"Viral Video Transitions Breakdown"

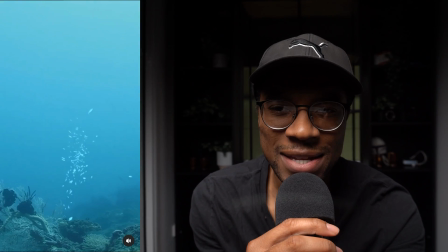So it's present for just a little bit of the second scene. And this allows him to flick what's supposed to be salt onto the camera.
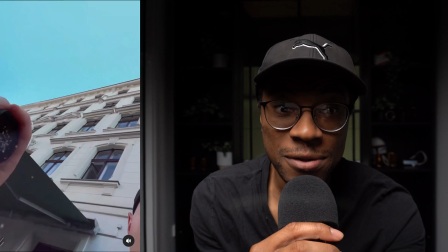But in that second scene, the salt becomes the school of fish, creating a perfect transition.
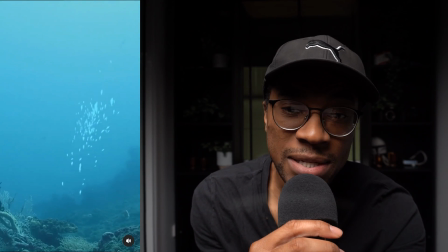The blues of the sky and the water match almost seamlessly, making this transition beautiful and nearly flawless. This is incredible. I think it all works just so well together. Nicely done.
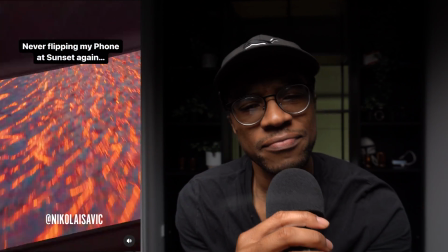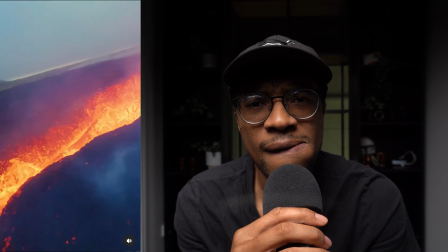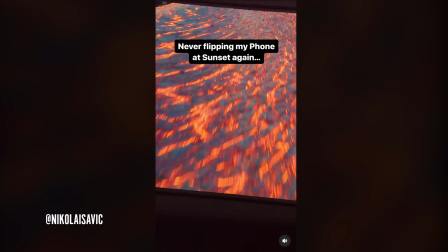Alrighty, onto the next reaction. This was interesting and really cool. It took me a few seconds to even realize what I was looking at at the beginning.
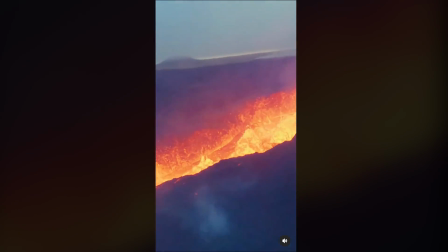You have like two shots, a shot of a sunset that transitions into a shot of molten lava coming out of a volcano.
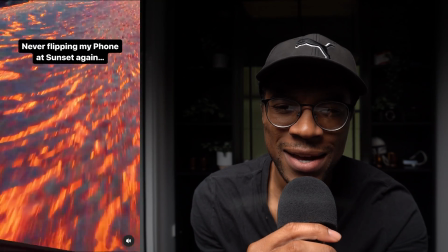What I think is happening though is the sky in the first scene is actually a frozen still of the lava from the second scene.
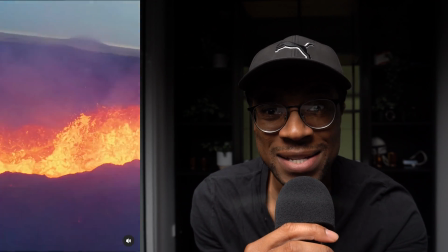The still begins to move as you transition to the second scene. And so the sky is really never the sky.
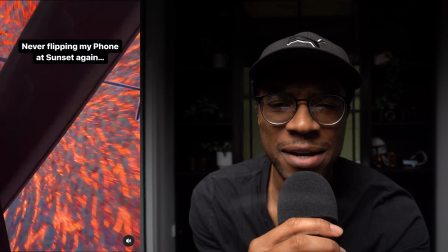It's always the lava. It's funny because the way that the lava is fragmented gives it the appearance of a sky during a sunset.
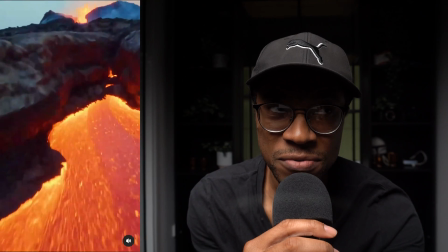This was very,
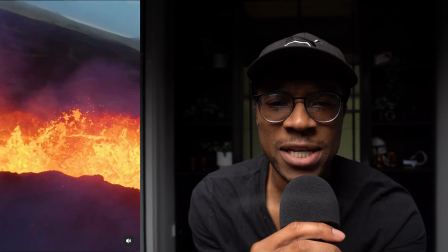very creative. the sky which is really the lava in the first scene i can tell was tracked to match the movement of the camera and it was actually very very impressive very nicely done
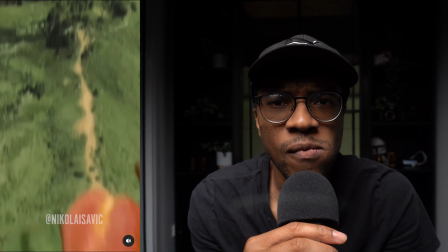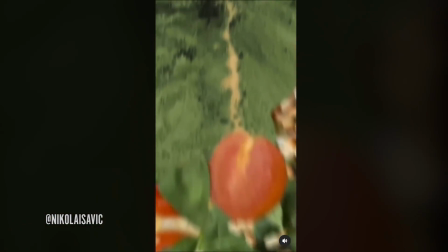this is crazy cool this is literally the smoothest transition i've seen for a while what i think is happening here is fascinating
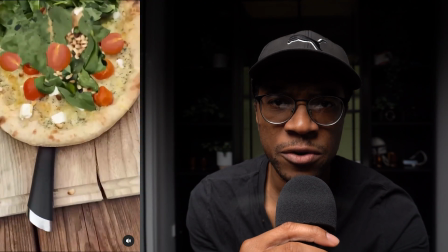you have two shots one of a salad and the other of a drone shot of a green mountain it's interesting so in the first shot you see a small check portion
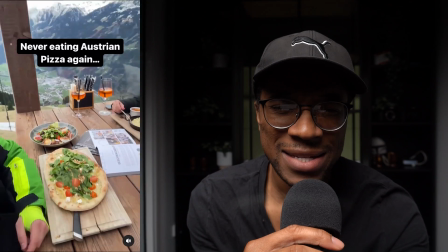of the second shot like frozen in place on the salad as the camera in the first shot zooms in though towards the salad,
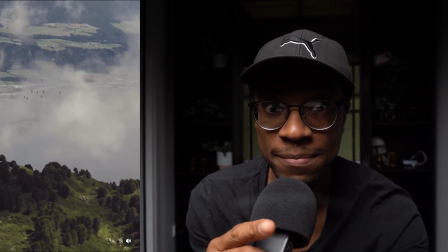I can see that the tracked portion of the second shot takes up more of the frame and then eventually the salad like takes up the entire frame and then the
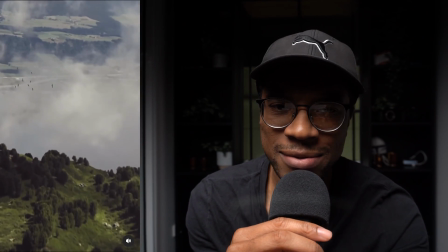second shot starts moving and therefore that just completes the transition. This results in like a very smooth and seamless transition that looks beautiful. I'm like incredibly impressed how well it was all executed. Well done.
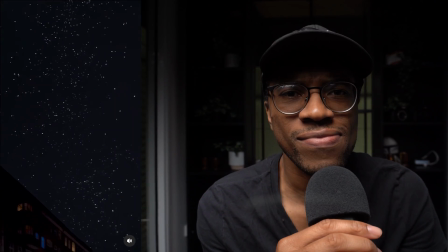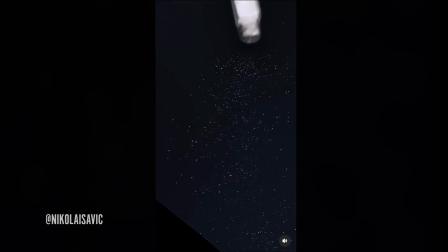okay this one's really cool and interesting it starts with a shot where you can see dogs and then this guy knocks some salt onto like black desk the
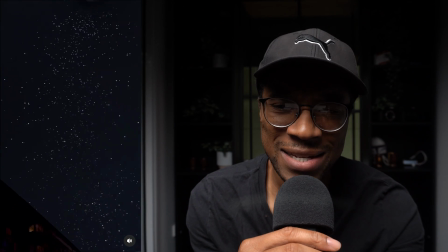salt then transitions into the stars in a nice sky over a city scene and it looks like a really crazy seamless transition because you're wondering
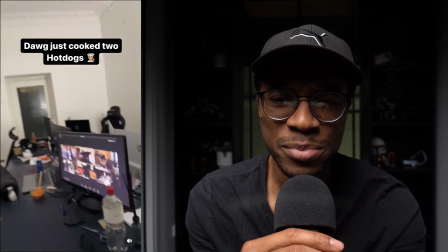i'm wondering how did he manage to align the salt perfectly with the Positions of each of the stars in the second scene.
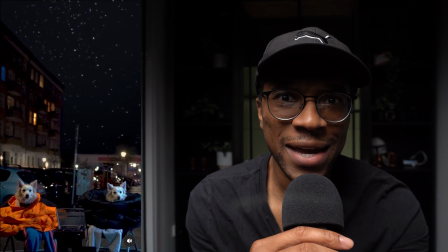What I'm realizing though is that you actually never stop looking at the first scene Because look this the entire
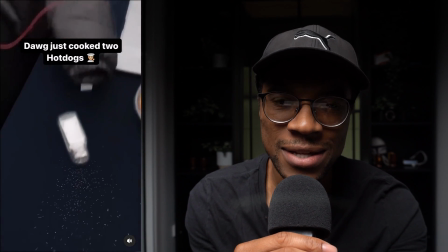sky in the second scene is still that salt on the table The salt literally never goes away.
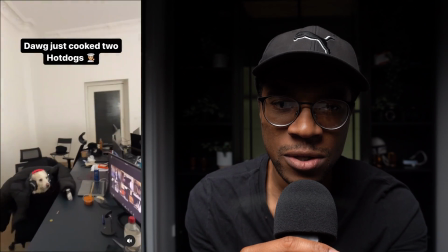Look at a certain point He freezes the frame of the first scene once the salt takes up the entire frame He then tracks that frozen salt table
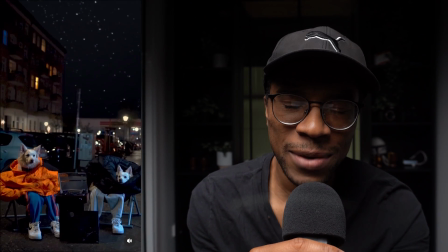frame Into the camera movement of the second scene making that salt then look like a nice sky I really give this guy credit though because the
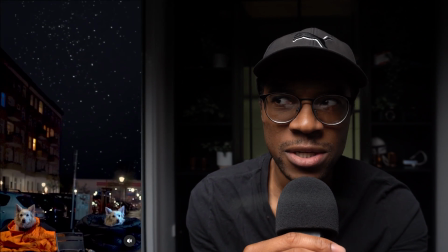only way I figured this out that this might be the case was by knowing maybe just being a Photographer that at night you literally couldn't get an
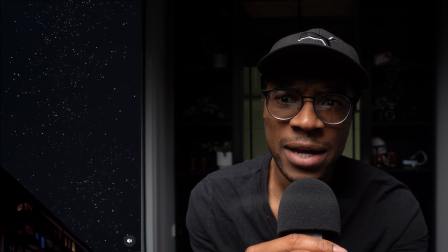exposure of stars that looked that bright Normally stars would look a lot dimmer and even non-existent and the brightness of the stars made me realize
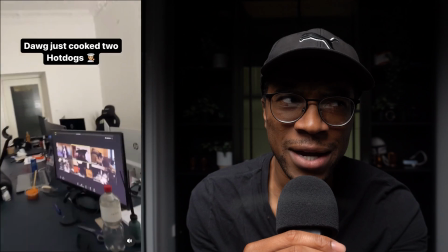that those weren't actually stars Those are all actual grains of salt on a black table.
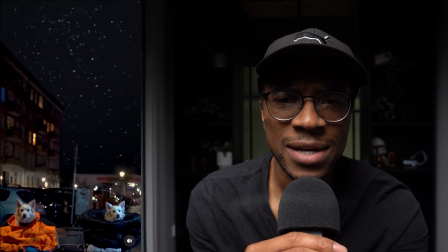So a lot of creative work went into this one I really enjoyed and was impressed by this one
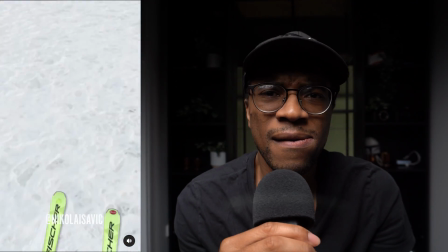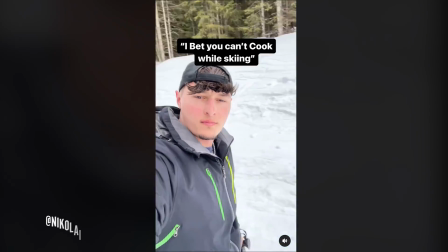Yo, this is sick. This is sick.
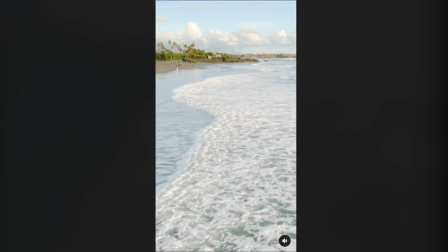In this video, he transitions from skiing on top of snow to a drone shot flying over waves, breaking on the beach.
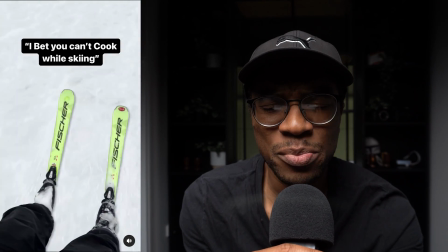The transition point, I believe,
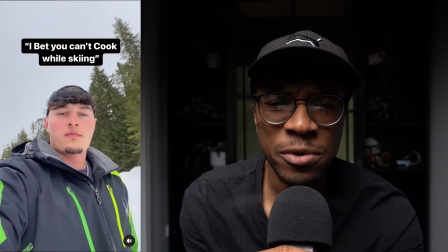is when the camera is pointing down and the white crunchy snow moving out of frame matches with the frothy white waves in the second shot.